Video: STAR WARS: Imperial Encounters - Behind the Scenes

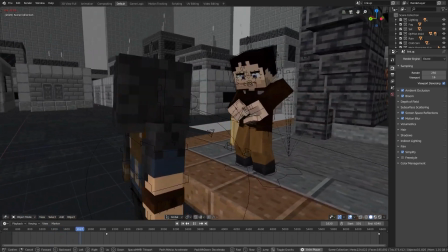So let's just say he's here on Nar Shaddaa buying Coaxium so you can sell it for a higher price so you can get by on ferricks let's go with that
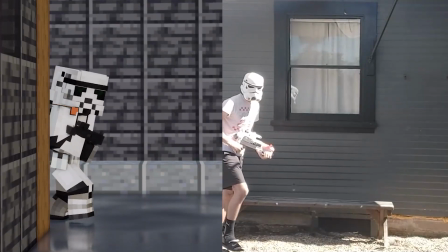now for scene three this trooper stepping in like this was actually animated off of me doing the same kind of motions irl and
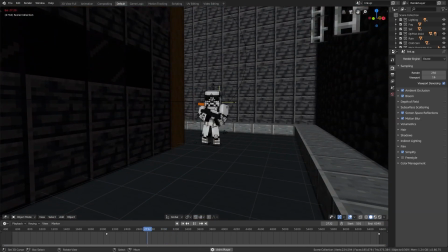i did the exact same thing for these troopers too it's my first time doing something like that and it helps a lot so i might do it more in the future
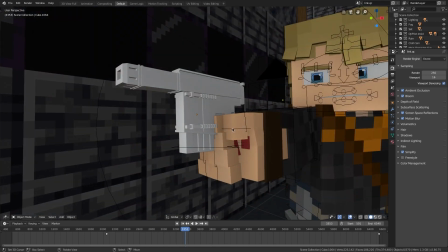this pistol was modeled after the a280 cfe in pistol form and it's my favorite gun in star wars and it's the same
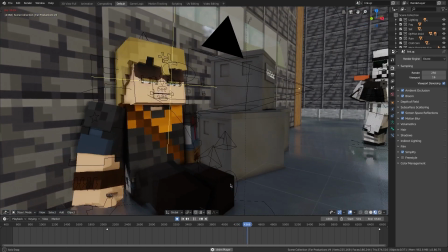one that cassian uses throughout rogue one okay i actually have no clue how i did this facial expression thing it was over a full year ago as of recording this
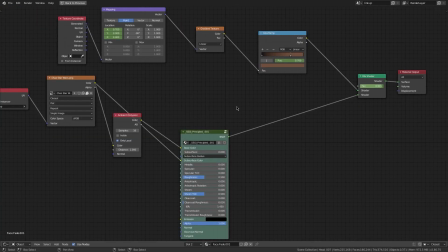that i animated this scene but here's the material yeah i have no memory of doing this the arabesh writing on this box translates
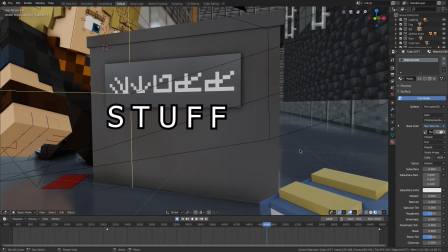to stuff very creative label for a box i know this
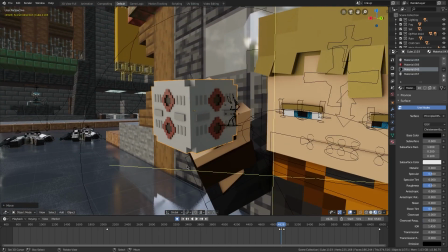was supposed to look like a remote droid but i think it's safe to say i
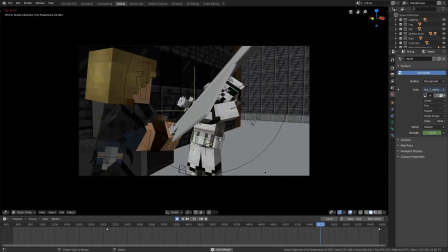totally messed it up okay for all the dismemberment in this animation i
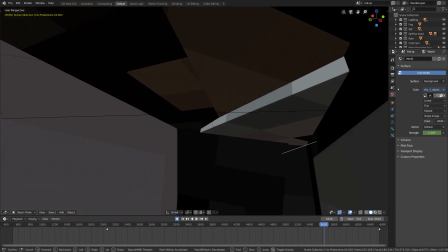have the actual rigged arms scaled down into the torso where are they actually can't
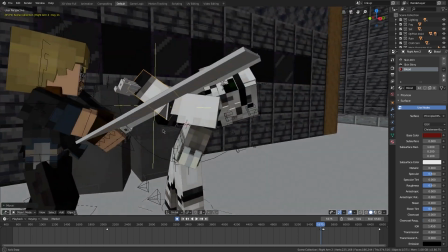find them well they're there somewhere and these two objects take their place between frames this was definitely the longest action sequence in this
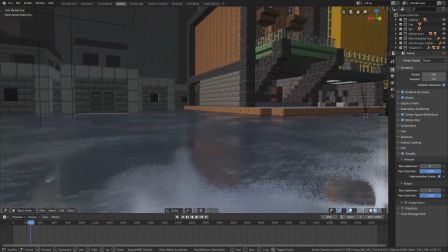animation if you noticed the street here looks like it's been rained on and i remember following a tutorial for it here's the material if you want to copy it for
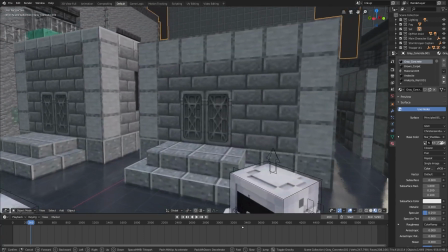these doors i actually just took a screenshot of the actual iron doors in the minecraft star wars dlc and just slapped them onto the model
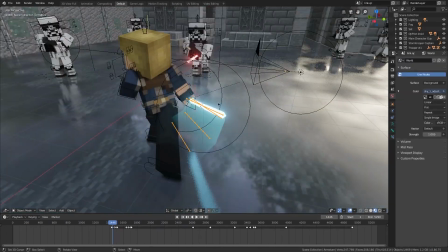i forgot how i really did this saber trail but as you can see it involved rigging which i've always not been good at and it was a very
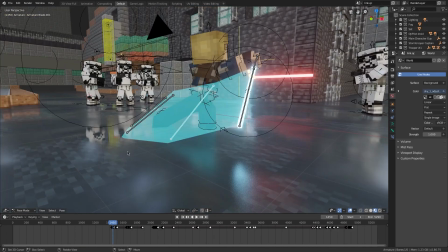long process to animate each of these bones basically every two frames i would move
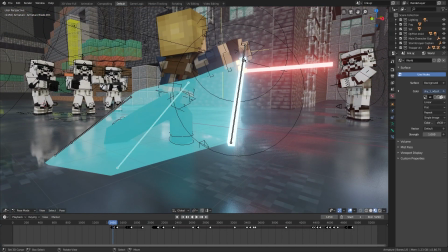this bone to where the blade was two frames ago
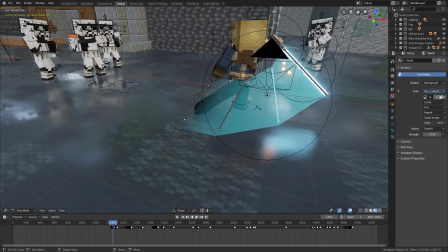and then i did the same thing with the other two bones which gives it the flowing effect when
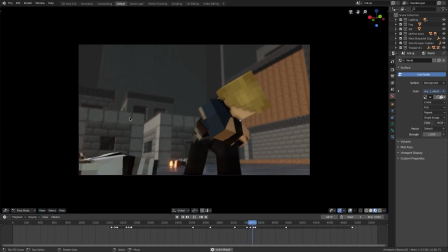he stabs and slices open this trooper this shot is actually
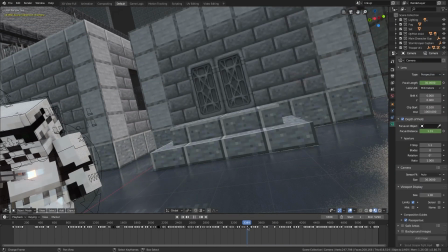just a scaled up mesh of the torso and the camera's focal length goes down and then up to give the saber a sense of traveling distance and
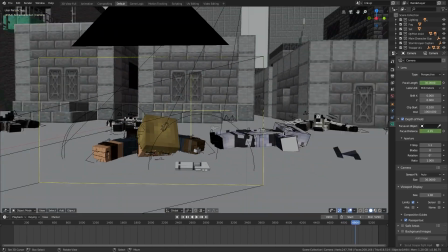also yeah this is just an arm this shot of me slicing up the scout trooper was a recreation of luke's attack animations in lego star wars
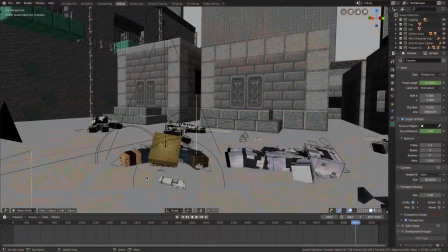the Skywalker saga. Speaking of...
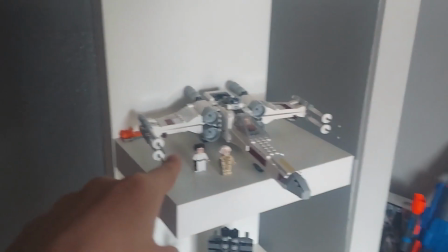Lego Star Wars collection check. Newest set. Oldest set. Smallest set.
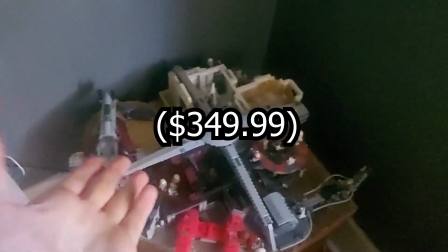Biggest set. Wow, this cost me a lot of money! Least favorite set. Favorite set.
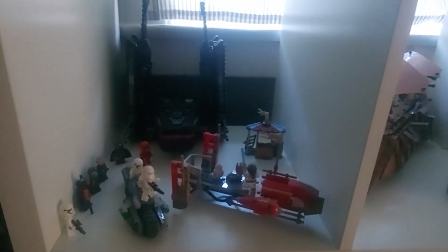Yeah, sorry, Razorcrest. TROS section. Mos Eisley section. Rogue One section.
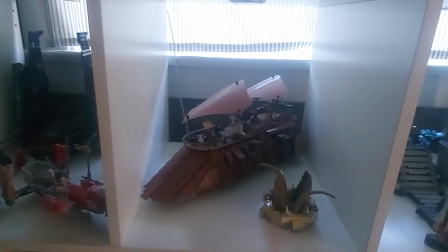Jakku section. TIE Fighter. Sailbarge. And Sarlacc. Death Star Throne Room. Oldest figures.
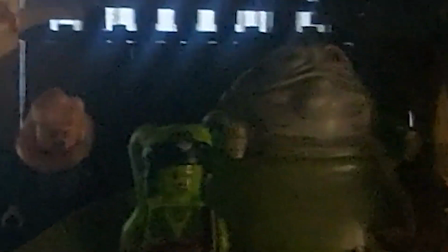First figure. rarest figures bib fortuna java the hut bausch the
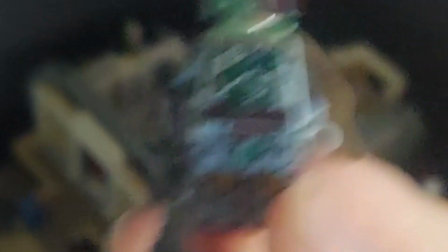rancor pretty much everything in java's palace this boba fett with arm and leg printing is really rare
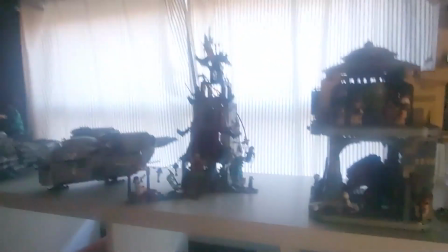that's not a star wars set i should replace that with like an at-at or something this
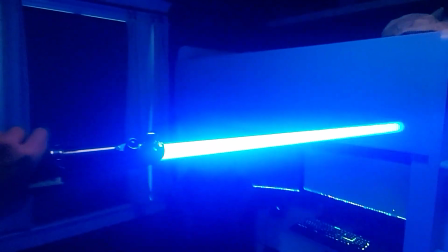is a lightsaber this is a gun
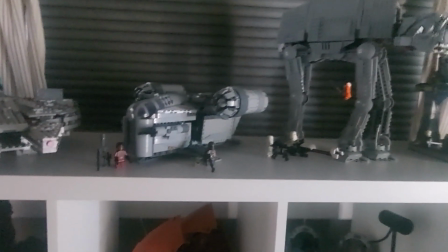three weeks later okay i'm displaying this differently and i ended up getting that at-at
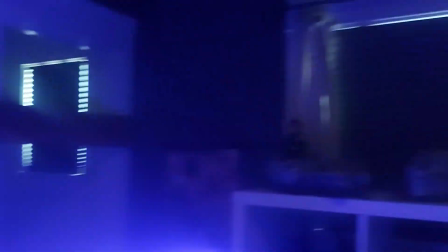yeah and yeah that's the collection